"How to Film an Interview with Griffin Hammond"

Last Saturday I attended Griffin Hammond's documentary filmmaking in 4k workshop. So I actually got to meet with him and asked him a few questions about editing a documentary. And one portion of his workshop he actually shows you how to set up an interview. I thought it would benefit those who want to start their own documentary and how to set up an interview and light it in all the audio. Without further ado, let's watch the video. Just keep your eyes on her face.
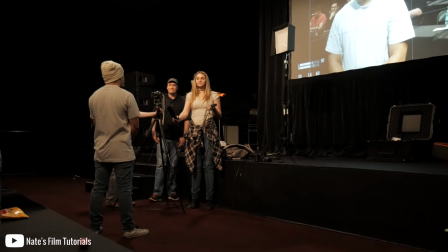0:25 And let's say we wanted to frame this up with like a rule of thirds appropriateness.
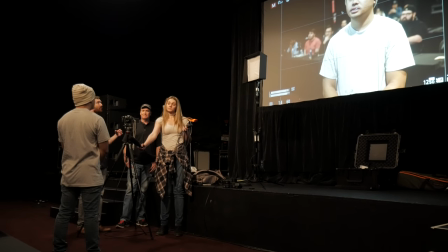0:30 You know, maybe we would shoot it like around here or here or something. You know, have him look, we want more look room than behind his head. Right. This actually looks pretty good. But watch what happens. Sorry, what's everyone's name? You're... Luigi? Raquel. Raquel. James. Raquel.
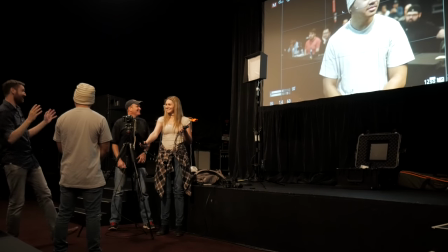0:48 James. Yeah, all very different ethnicities. Raquel, Luigi, you keep your eyes on Raquel.
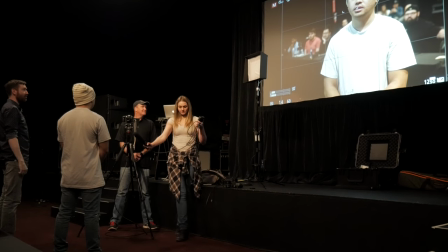0:56 Raquel, I want you to just slowly move that direction. And just watch Luigi's eyes. They're very nice.
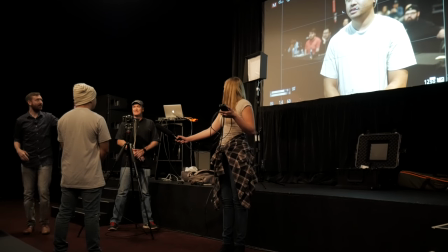1:03 So stop right there. So, like, when you're setting up an interview, you have a lot of control over the direction that the person's looking. And there is a standard of, it's kind of the visual grammar of documentary. The person being interviewed is usually looking off camera.
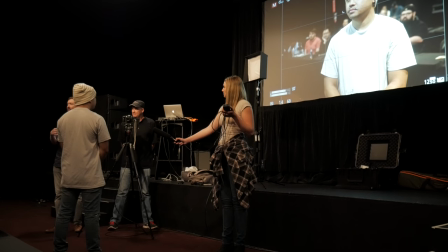1:18 and it's our way of signaling to the audience that this is a quote. This is a person being quoted on camera. They're not the narrator. Luigi, look into the camera. Now you're the narrator. Now I'm the author of the story. There are exceptions to this, of course. Anyone familiar with the movie Fog of War?
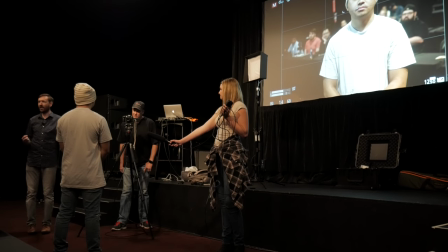1:35 Yeah, Errol Morris' film. He invented this thing called the Interatron, or maybe his DP did. The idea is kind of like a teleprompter. People are looking into the camera lens, but they're seeing Errol Morris' face.
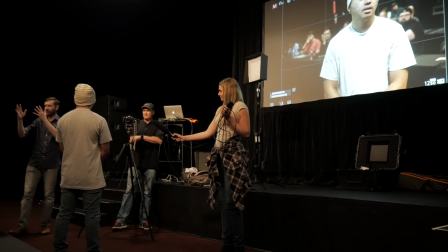1:49 And then Errol Morris is seeing their face in a similar periscope setup. So he could do an interview where people are actually looking into the camera. Anyone ever tried to have talent look into the camera? It usually doesn't go very well. I mean, I even find for myself, looking into a camera lens is very difficult to do and talk.
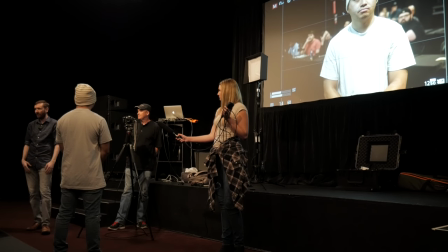2:08 And if you ask someone who's, you know, if you're just interviewing people at a company and you're saying, all right, let's do this corporate video, So president of the company, looking at the lens, they're just going to freeze up and it's going to go terribly. So almost always doing it as an interviewer, they're looking off camera is good.
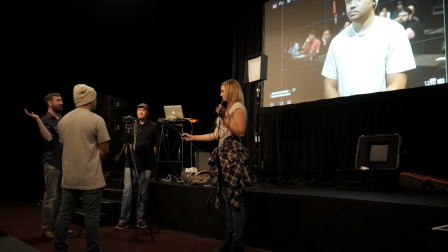2:23 But Luigi, if you look over there again, this is way too much. It looks weird to have him look that far over.
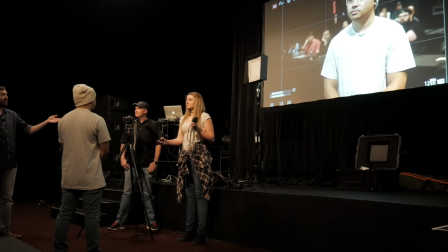2:29 So come like halfway back. I'm often tempted to record interviews like this, but even that is still a pretty stark angle.
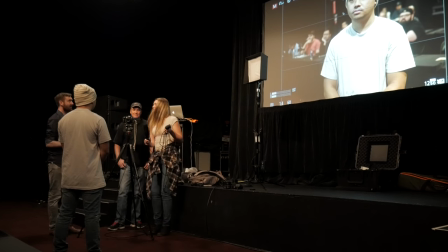2:38 So come all the way to the camera. I usually go like, yeah, exactly where you're standing. Like, he's still clearly looking off camera, but he's close. You know, we still see his face because he's looking forward. So that's usually the setup I like. Because we're at such a high ISO, we could pop some lighting on him.
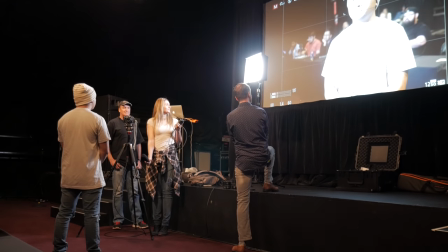3:00 I'll go less bright. And I'm also going to change the color temperature to be more like what's happening in this room.
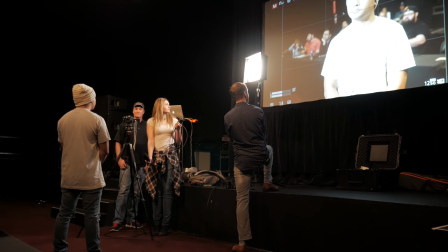3:05 I'm going to go very yellow.
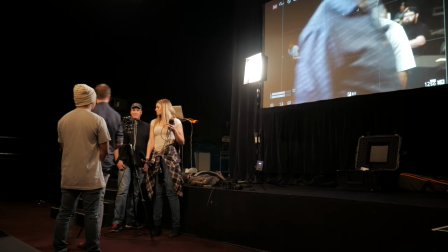3:10 And bring down the ISO here.
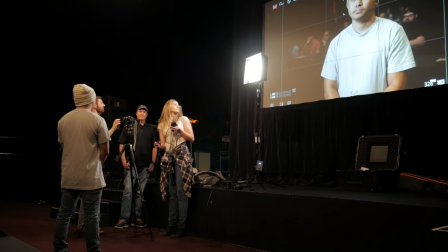3:15 It could be a 320 or something. That actually looks pretty good. So we're wide open on the lens. We're getting very, you know, if that's what we want, if we want everyone to be blurry, great.
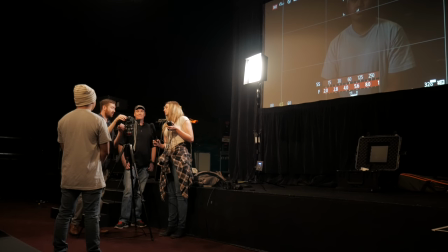3:26 We could also close down the lens and we could compensate with some ISO or turn on more lights.
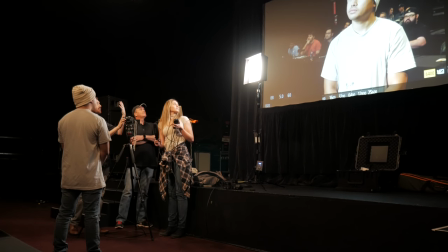3:32 And now we're getting a little bit more of the background. So it's really just up to us what aesthetically do we want to do.
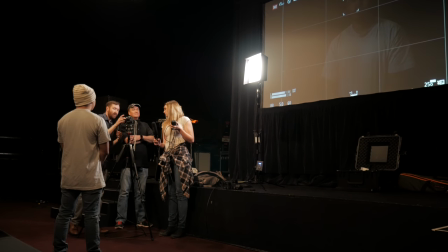3:39 Do we want everyone out of focus or do we want to see everyone? and just because I normally shoot very wide open let's do that but
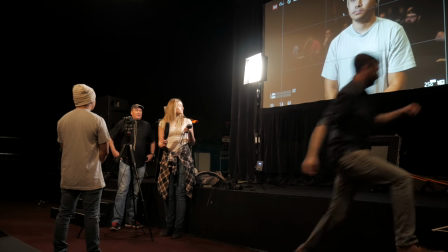3:49 the background is pretty boring now so maybe I'll take this other light see what I can do
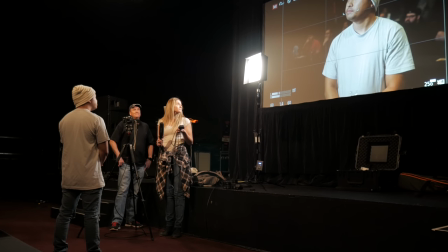3:55 here I can light all you up whoo